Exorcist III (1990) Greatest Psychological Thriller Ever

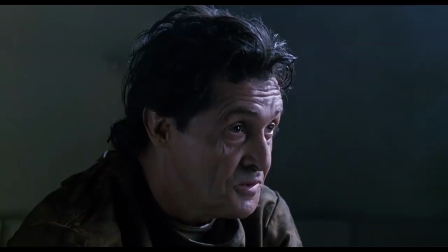[12:25] I picked her up in Richmond
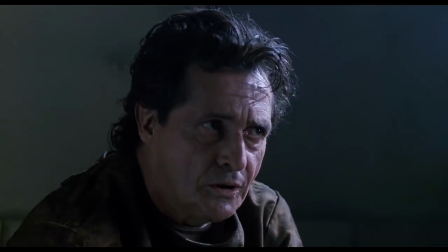[12:28] and then I dropped her off. at the city dump some of her some of her i kept
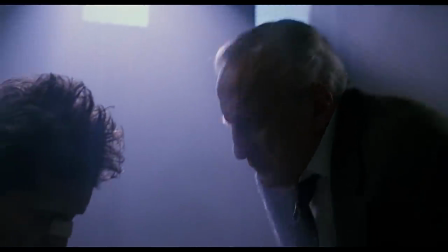[12:36] this film features some of the most overlooked acting of all time these dudes put on a clinic damien
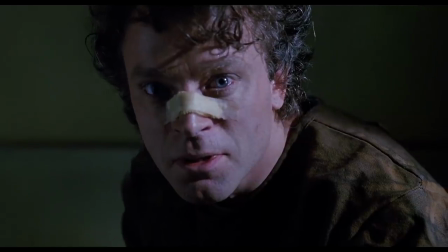[12:48]
this film would not have been made today it's too good this movie is wonderfully paced
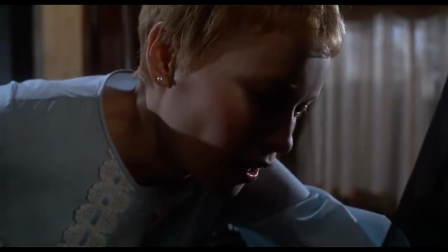[12:55]
horror films today in the past couple decades have devolved from the slow pace build the tension until the climax and pay it off like Rosemary's Baby,
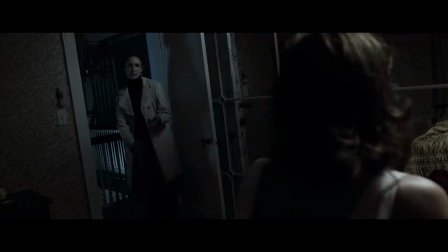[13:04]
like The Exorcist. Instead, audiences today are in ADD mode. We want scares, scares, scares, scares, even sometimes from the start of the movie.
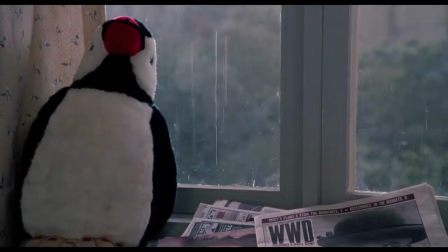[13:11]
Scary films nowadays rarely take their time to develop. Good thing Exorcist 3 does. Just watch this scene at the start of Act 2 where Kinnaman finds out how his friend was murdered.
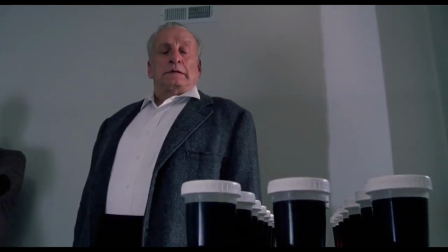[13:20]
It's slow, it's methodical, and it's creepy.
What are these?
It's one of the greatest scenes ever crafted.
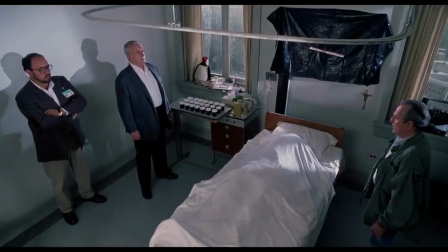[13:28]
Compare this film with its deliberately slow pacing to a
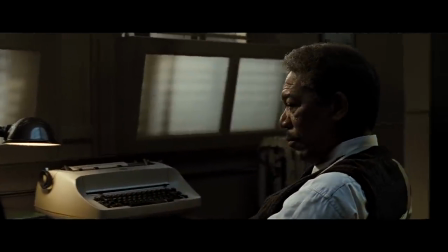[13:43]
film that's eerily similar, but just in a different package, Seven. Seven takes Exorcist 3 and makes it louder, faster, and gives it more action.
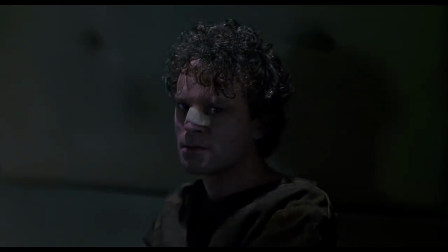[13:51]
Instead of the bleakness we get in Exorcist 3, with the score so subtle we barely notice it weaved throughout,
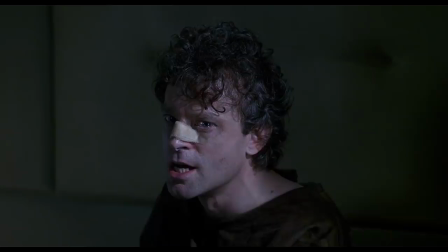[13:57]
Tell the press that I am the Gemini, Lieutenant.
Final warning.
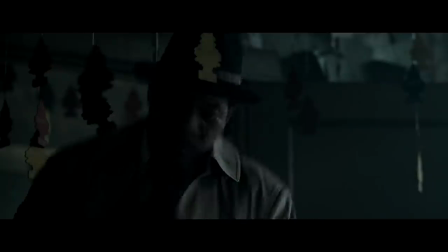[14:08]
Seven puts this boisterous music in.
He's alive!
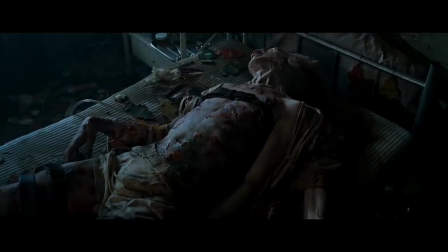[14:14] He's alive! He's alive! Chuck-Chucker's alive! Oh my god, he's alive!
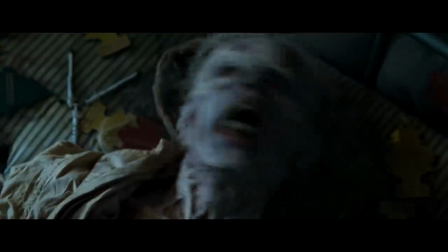[14:19] Boom! Boom! Woo! Woo!
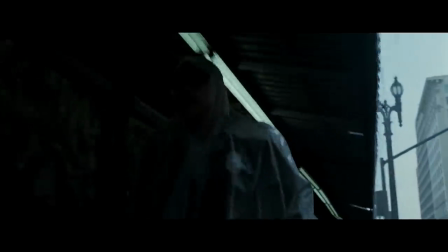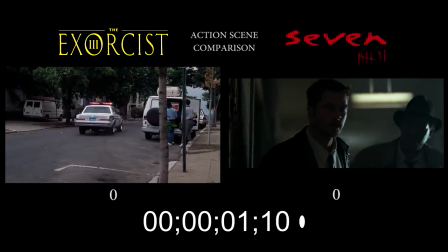[14:30]
Seven, faster-paced editing to make it seem more theatrical.
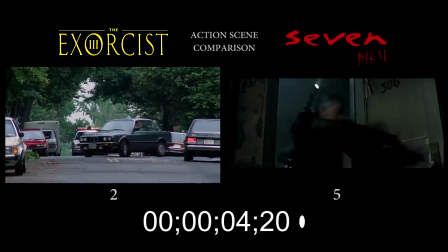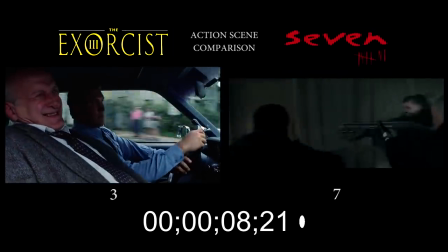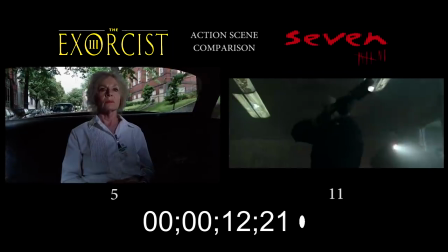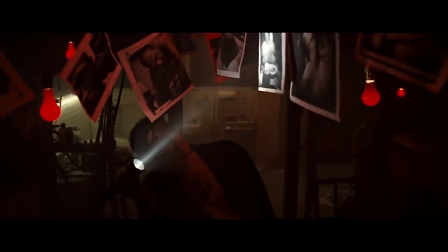[14:48]
7 actually never shuts up, there's score everywhere.
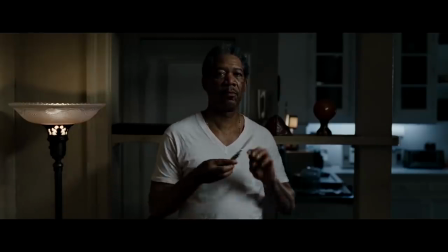[14:57]
Even when Morgan Freeman is throwing fucking knives.
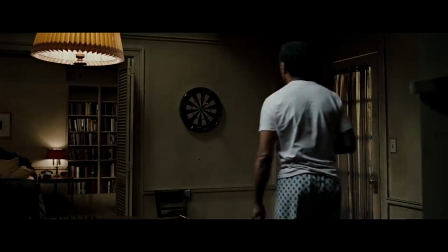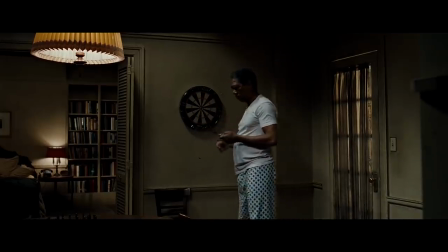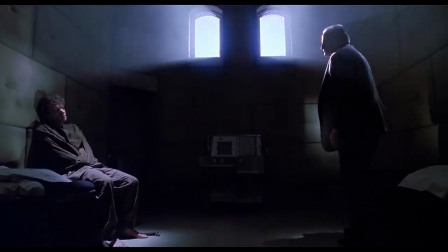[15:10]
Sometimes less is more.
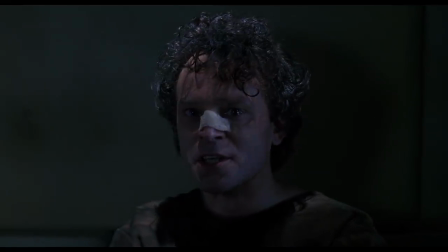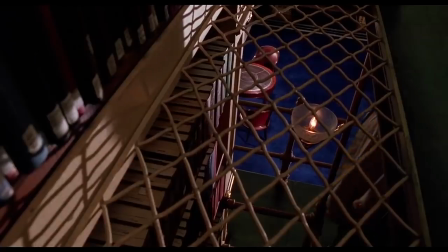[15:18]
Exorcist 3 has no tropes. Does Kidman seek an expert when he doesn't know something about the paranormal going on with his investigation?
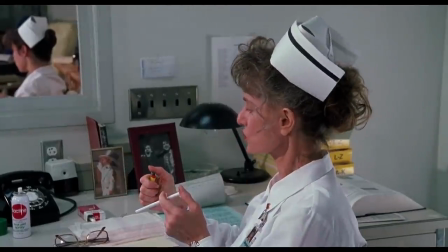[15:26]
No. when the nurse repeats a line from the Gemini save your servant that's
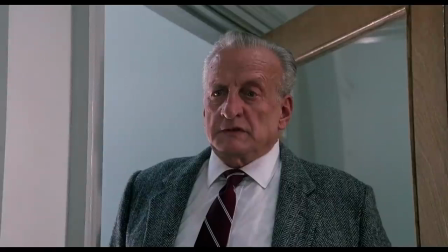[15:35]
just something our friend in cell 11 said one time save your servant Kitterman himself goes off and does the
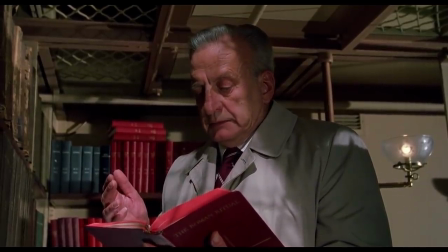[15:42]
research save your servant who trusts in you my god let him find a new lord a fortified tower
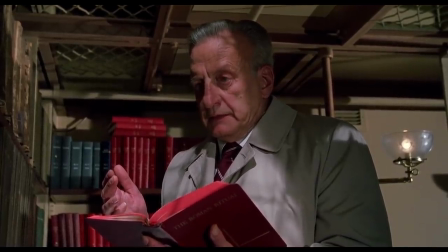[15:50] in the face of the enemy.
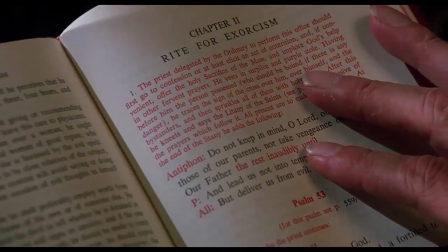[15:55]
Talk about actually being resourceful. Nowadays, forget it.
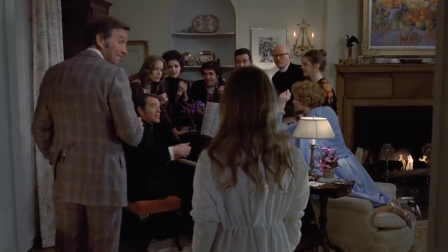[16:00]
Forget mood. Forget establishing unsettling undertones. Forget subtext like the massive amount featured in The Exorcist.
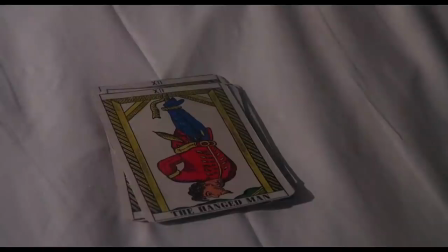[16:07] You're gonna die up there.
Bladdy uses dreams in this movie as a pivotal point of externalization, symbols, and precognition, just like he did in 1971.